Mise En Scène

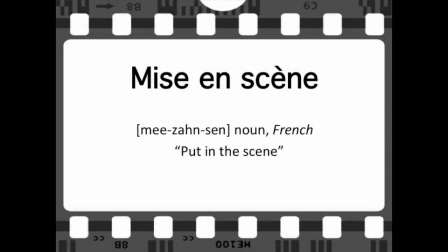[0:01]
Mise en scène is significant in analyzing film. It is a French term that means put in the scene. It refers to all the elements of stage design such as walls, windows, furniture, and props.
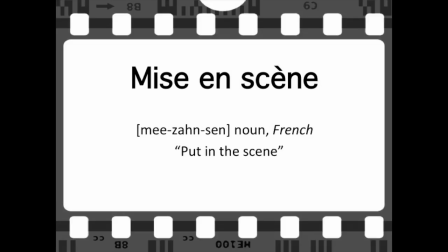[0:13]
It also refers to the arrangement of what appears in front of the camera. This can include the set design for decor, lighting, space,
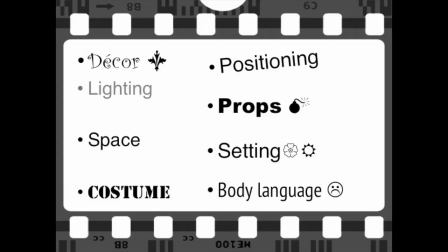[0:22]
costume, positioning, and even the body language of the characters themselves. These elements of mise en scène are what set the tone, emotion, and meaning of the shot, and thus the significance in the film. It tells us what the film wants to convey simply by setting up the scene.
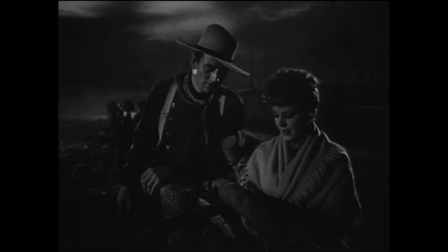[0:38]
In this shot from Stagecoach, we are presented with a dark setting and low-key lighting, which contains a somewhat harsh contrast. We can see that Ringo and Dallas are partially within the shadows and their facial expressions are serious and dismal.
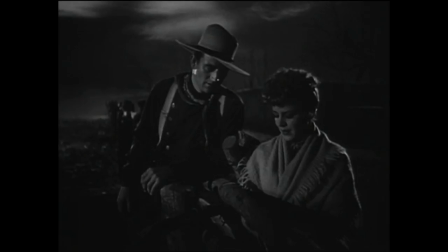[0:52]
The frame is a centered medium shot with a shallow depth to show the audience the scenery and characters in the scene. In addition, in this scene, Ringo and Dallas begin to reveal their grim past and open up to each other.
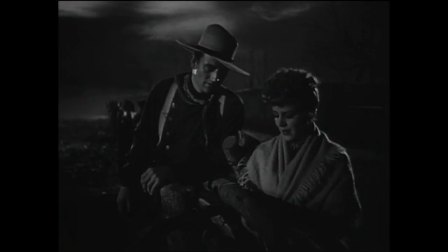[1:05]
Although the scene may be thought of to capture a romantic moment, the elements of mise en scène convey and reflect more towards their gloomy past.
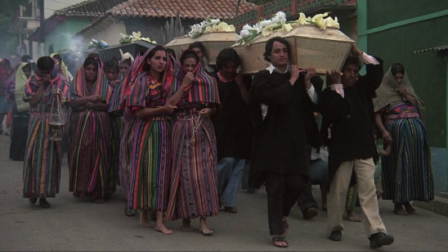[1:14]
Looking on to another film, this shot from the film El Norte conveys different emotions and meaning because of the difference in mise en scène. This is a moderately lit full shot where we can fully see the entire bodies of the characters along with a minimal glimpse of the buildings.
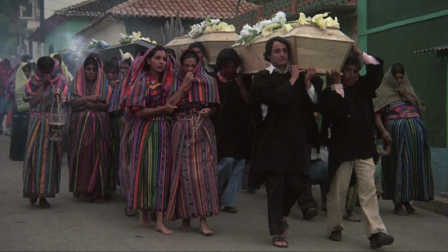[1:30]
The costumes of the barefoot women are bright and colorful, whereas the men are wearing black. From this, we get a grasp of the Guatemalan culture and social class. We also see body language depicted by the women that indicates grief, such as wrapping themselves up and covering their heads.
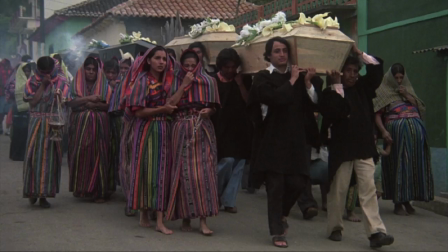[1:47]
Additionally, the props used are the coffins the men are carrying, ultimately indicating a funeral for the native family members that have died. By analyzing mise en scène, we can tell what the shot is trying to communicate by looking at the elements that make up that shot.
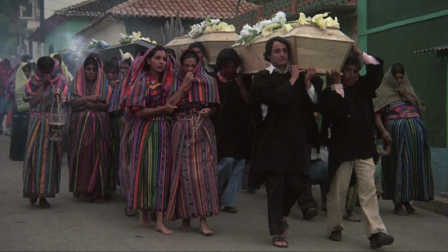[2:01]
These elements stir the audience into feeling a certain emotion as a reaction to what is put in the scene. Mise en scène analysis explains the meaning and significance behind the elements in the shot, which help us connect the meaning to the theme of the film.